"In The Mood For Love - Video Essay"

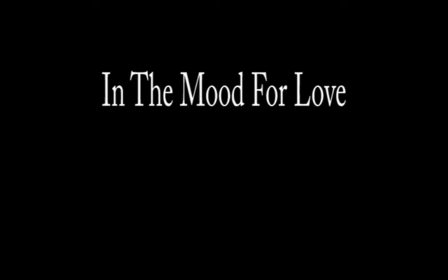4s eterna sed de amar, anhelos de caricias, de besos y ternuras.
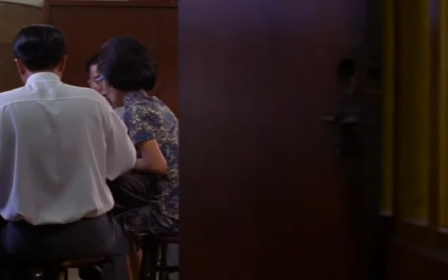17s
Hello everybody, this is going to be a film editor's video on why In the Mood for Love is praised the way it is in the film editing community.
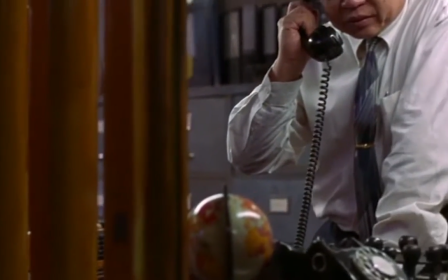26s
So to start things off, we're going to talk about how editing was used creatively to set the narrative, create the mood, and control the pace of the film.
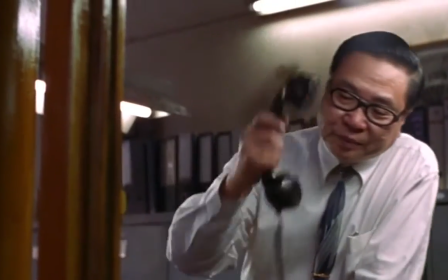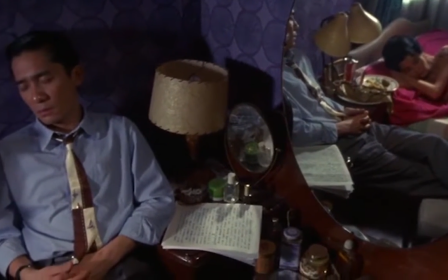41s
In the Mood for Love was edited and directed in a specific way to give just enough information to the audience to keep them interested,
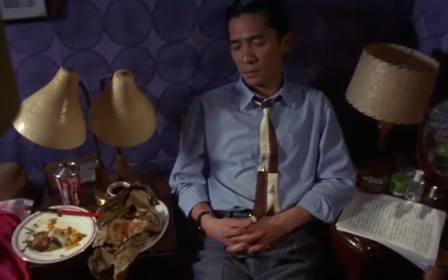48s
but not too much to give away the plot through dialogue.
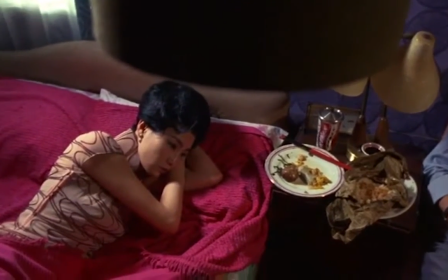52s
This is an example of reduced narrative, and it is used expertly well by the explosion of visual expression rather than relying on worded storytelling.
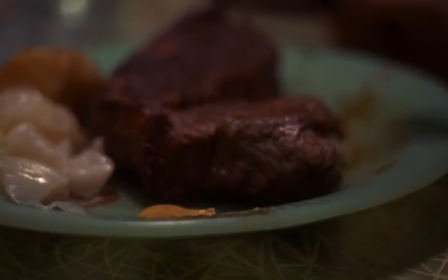62s
Through its lush imagery and creative soundtrack, the reduced narrative of In the Mood for Love is what gives the movie its praise.
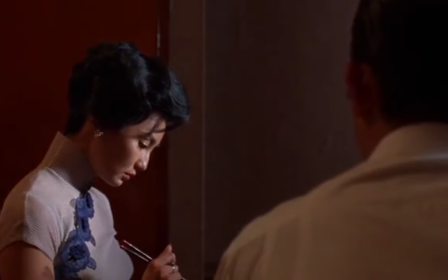70s
The chief editor, William Chang Suk-ping, believes in the idea that less is more,
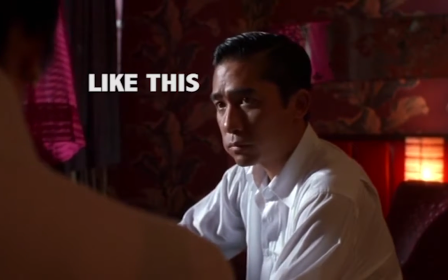75s
and it shows throughout the entire film when characters cast a gaze to one another and the shot holds for a very long time before entering the reaction shot.
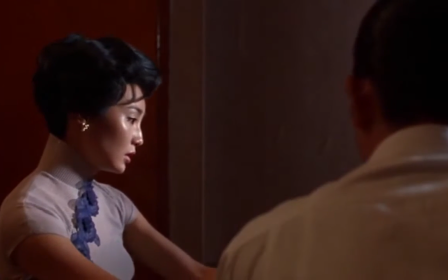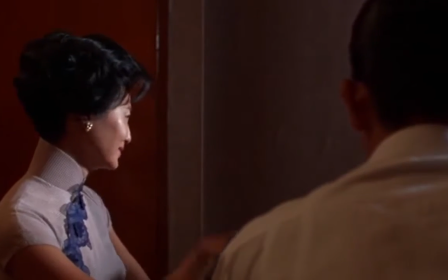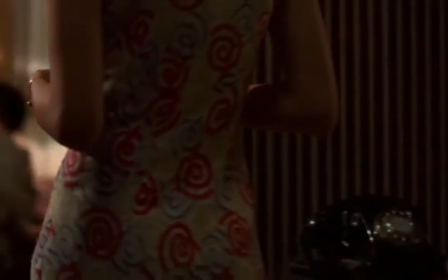98s
Next, we're going to take a look at how editing was used to create the mood of the film. Now, I'm sure all of you remember this sequence from the movie.
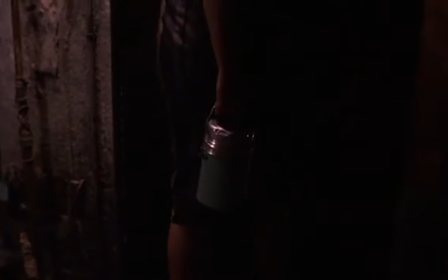107s
As you can imagine, the music was chosen for this movie for a strong reason.
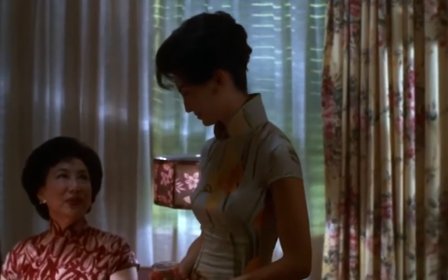111s
It is used in conjunction with slowed footage to create a mood within the audience between the main characters.
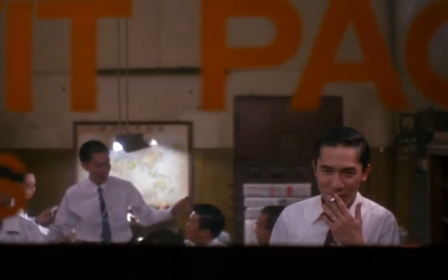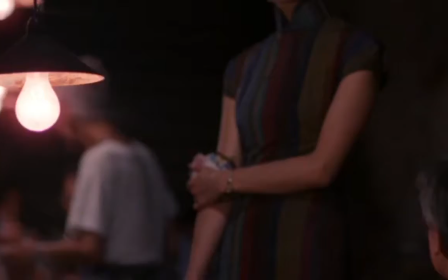123s
These scenes here are particularly important to the entire film. The editor wants the audience to slow down the thought process of what the characters are doing in the scene.
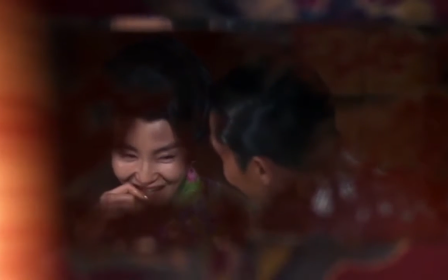134s
Every movement is accentuated and focused on heavily by slowing the pace to match the mood.
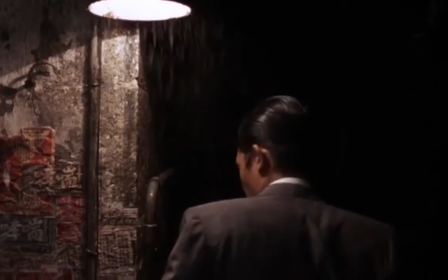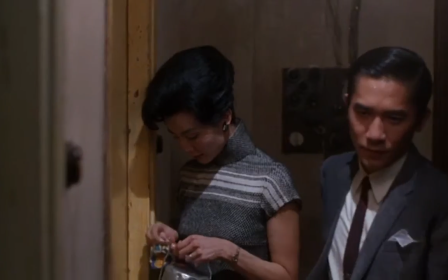146s
Now, the main reason these scenes are pieced together like this is so the editor can express a buildup of a
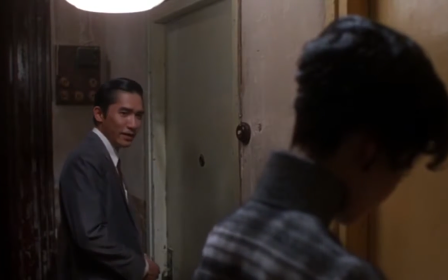151s
relationship through the irrelevant tasks of our daily lives and form intimacy.
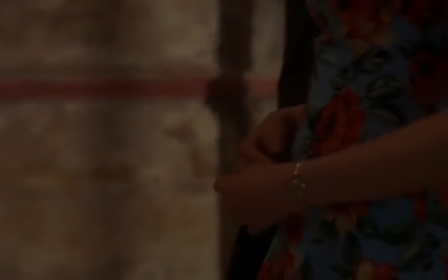160s
One of the magical things that In the Mood for Love was able to do is to pull off an incredible task of
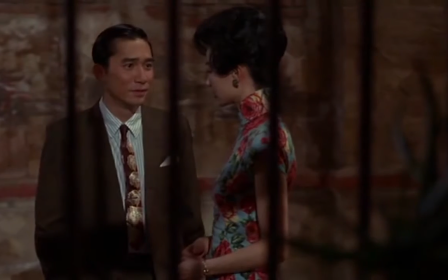167s
showing that intimacy can be displayed in editing without romance, and romance can be displayed without intimacy.
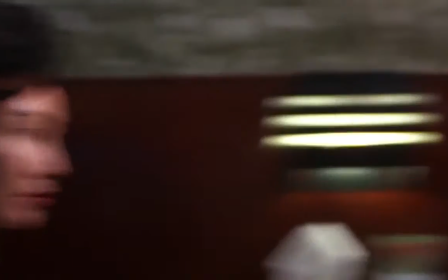179s
The next thing I want to talk about is the pacing of In the Mood for Love, and this is just as important as narrative or mood could ever be in the film.
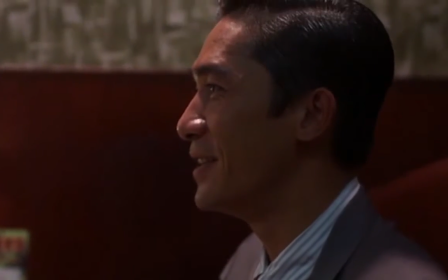190s
Now, we all know that the movie felt slow as an audience member, and I too am guilty of thinking this.
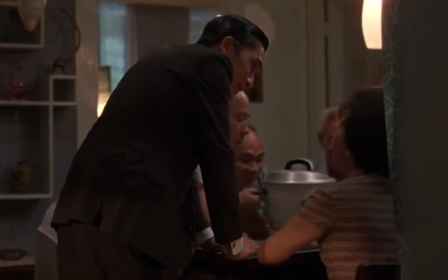196s
But after a deep reflection about why the movie is paced the way it is,
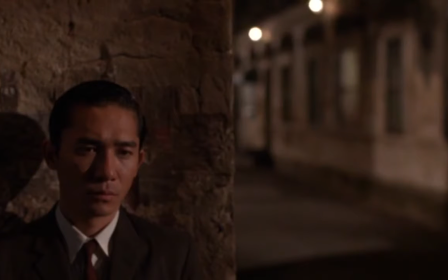200s
I found that a lot of the shots that were long or held on faces for too long were actually the characters deep in thought,
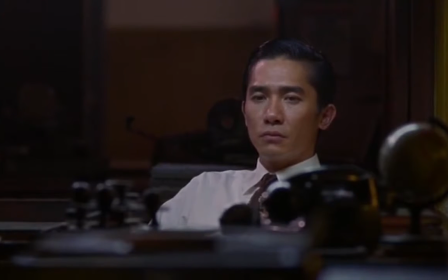207s
especially the male. His pace was especially slow, and cuts to him smoking away on his cigarettes were meant to show the conflict in his
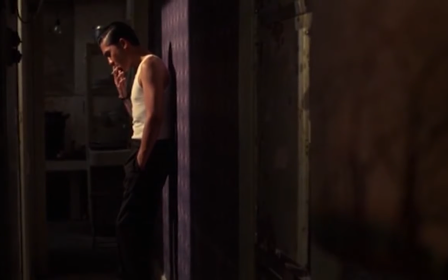219s
mind about his feelings for the girl and the loyalty to his wife clashing in his head.
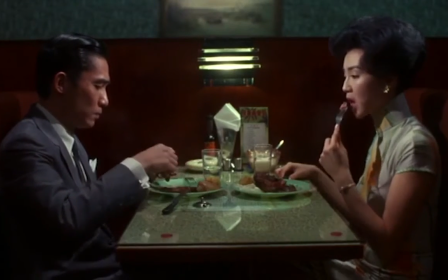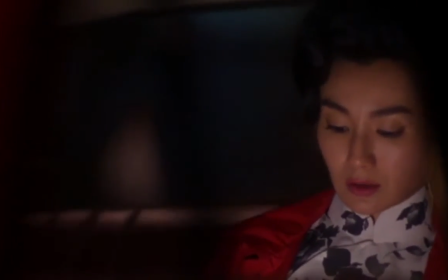230s
This is the other main editing sequence that sticks out above the rest,
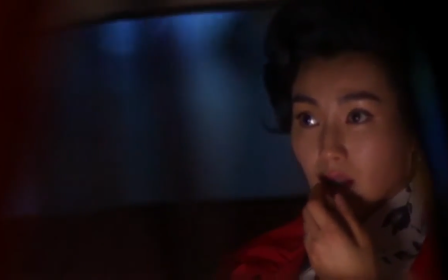234s
mainly because it goes against the entire pace of the film and was meant to show worry and a sense of being lost.
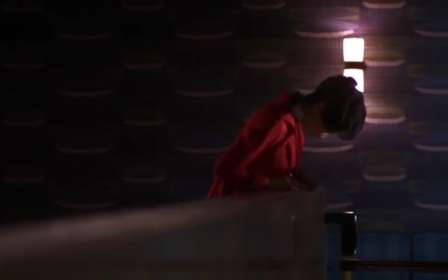245s
It is the only time where cuts are unevenly paced so closely to each other, and adds contrast to the slowness of the film.